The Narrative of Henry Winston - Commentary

And writer. And writer. And editor. We both edited. Right, right. I think you did. After I just let you have it. Yeah. Luke Roberts showed me the... Ins and outs of the Adobe Premiere. Exactly.
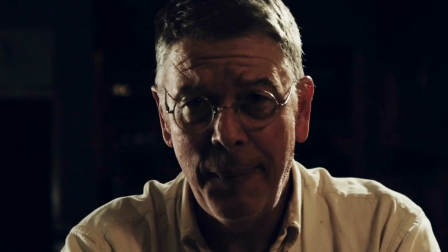(4:28)
And I actually just got a demo session of Adobe, like a 30-day trial. And that's how I finished editing Henry Winston. And then Luke touched everything up and just made everything look a lot better. I just did the main cutting. he did the special effects and everything that that you could actually see in here which i hope are pretty subtle oh and
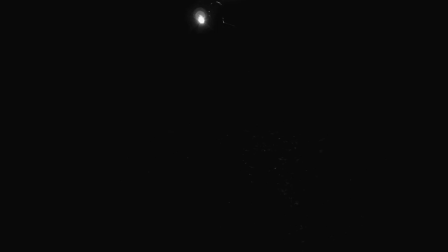(4:48)
uh uh this was uh yeah this was uh in my uh aunt and uncle's backyard there's a crete that was there but uh we we
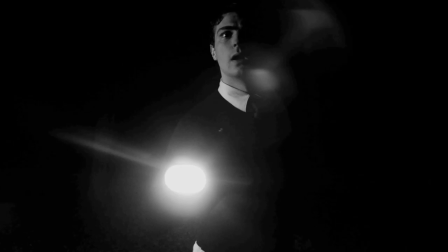(4:55)
uh i got like some frankincense resin and charcoal and we created the kind of like the haze it was more of like it's more
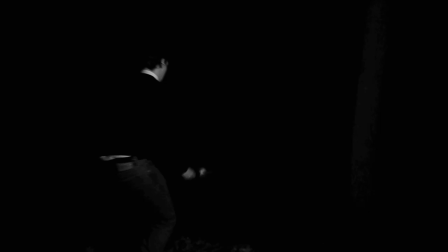(5:02)
smoky looking but it's really windy and it's kind of it wasn't it was pretty a little bit it rained a little bit it was uh And we actually, do you remember, we lost health as we went. Yeah, yeah. And that fall was accidental the first time. So I figured, you know, I'm already soaking wet. Let's get it a little bit more dramatic and have me fall into the river a couple of times and get me even more soaking wet.
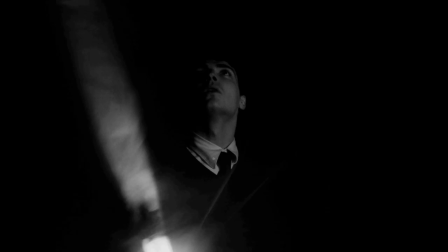(5:23)
It was pretty brutal on you. Honestly, though, it wouldn't have mattered because I think it was about a minute after we wrapped up filming that night, it downpoured rain.
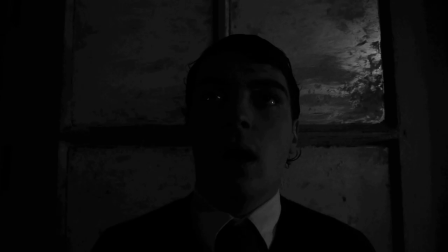(5:33)
Yeah, that's right. It just downpoured. I think you're right. Yeah. Yeah, and oh, and this is, you know, Tom Kangas' house. It took me probably at least two, three months to find this place. Yeah, and it wasn't too far away from your house. Yeah. It was kind of like... Yeah, and I was out in Montville, and I was just on the outside of Chardon, technically Hamlin.
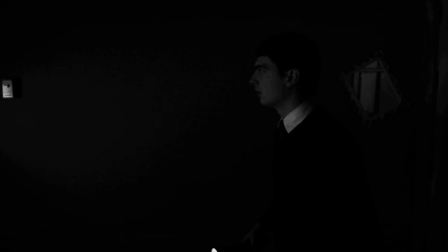(5:52)
Yeah, it was about 20 minutes from where I lived, so it wasn't terribly far away. Yeah, yeah, and he was a really, really nice, letting us into his house, which he was kind of trying to keep its integrity as an old house. which I thought was really cool.
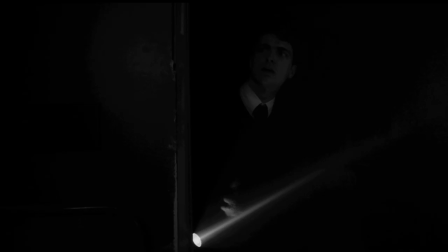(6:07)
And he, almost all the props that you're seeing in this house are his. They were up in his He had a big barn. Barn attic or something.
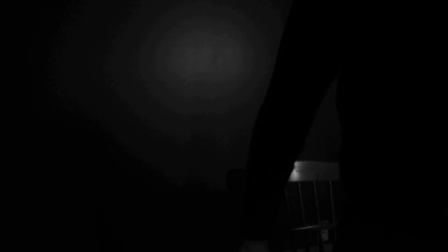(6:17)
Yeah, it was the second floor of this big barn and he just had tons of stuff stuffed away. He actually had a whole bunch of doors like chipping paint.
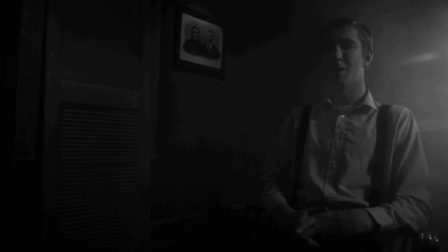(6:24)
And he actually covered all the windows. Yeah, and it was like lead paint or something lying around. It was pretty funny. Yeah, it was great. I mean, just to give you an idea some of the things that we did. the windows in the beginning when I closed the door, it's kind of has some sort of weird stuff on it.
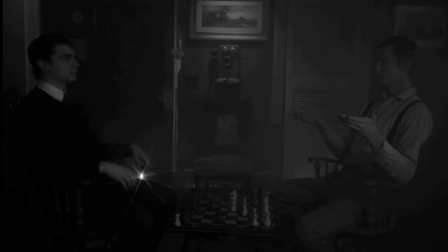(6:41)
And that's actually just toothpaste and a flower, which I actually didn't know until recently.
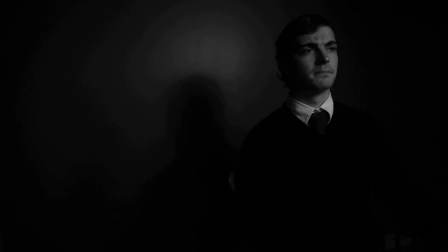(6:47)
I don't think it was there for that shoot when you guys did that, but that's pretty cool. You managed to create that kind of aged look, kind of nasty.
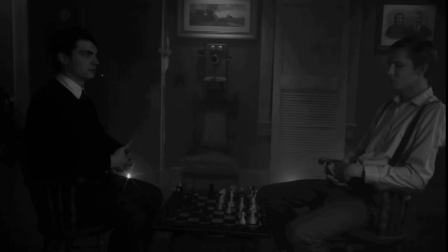(6:55)
Yeah. Tom and Tommy were very, very hospitable to us. Oh, yes.
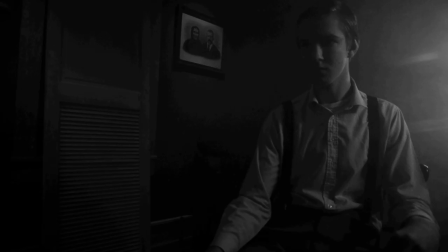(7:01)
Often if we needed to come back the next day, They just pretty much let us keep everything as is to keep the integrity,
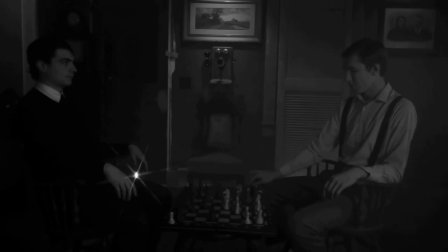(7:09)
I guess, of the set. Oh, the look of the set, yeah. Yeah, which was really nice.
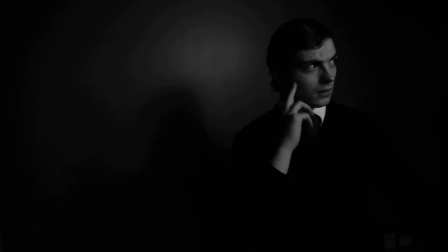(7:15)
Yeah, we didn't really shoot this with black and white in mind. It was kind of a last-minute decision in post. But I actually used, I got like some colored gels going kind of for a bluer look than the original.
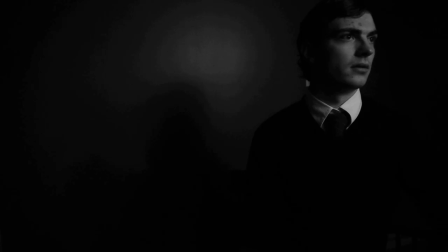(7:29)
yeah the light that's behind Connor's head is actually supposed to be simulated moonlight yeah kind of I
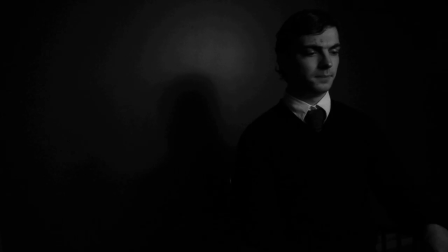(7:35)
mean moonlight's actually kind of more whitish but generally you see it in like a blue or a lot of movies kind of do the blue look but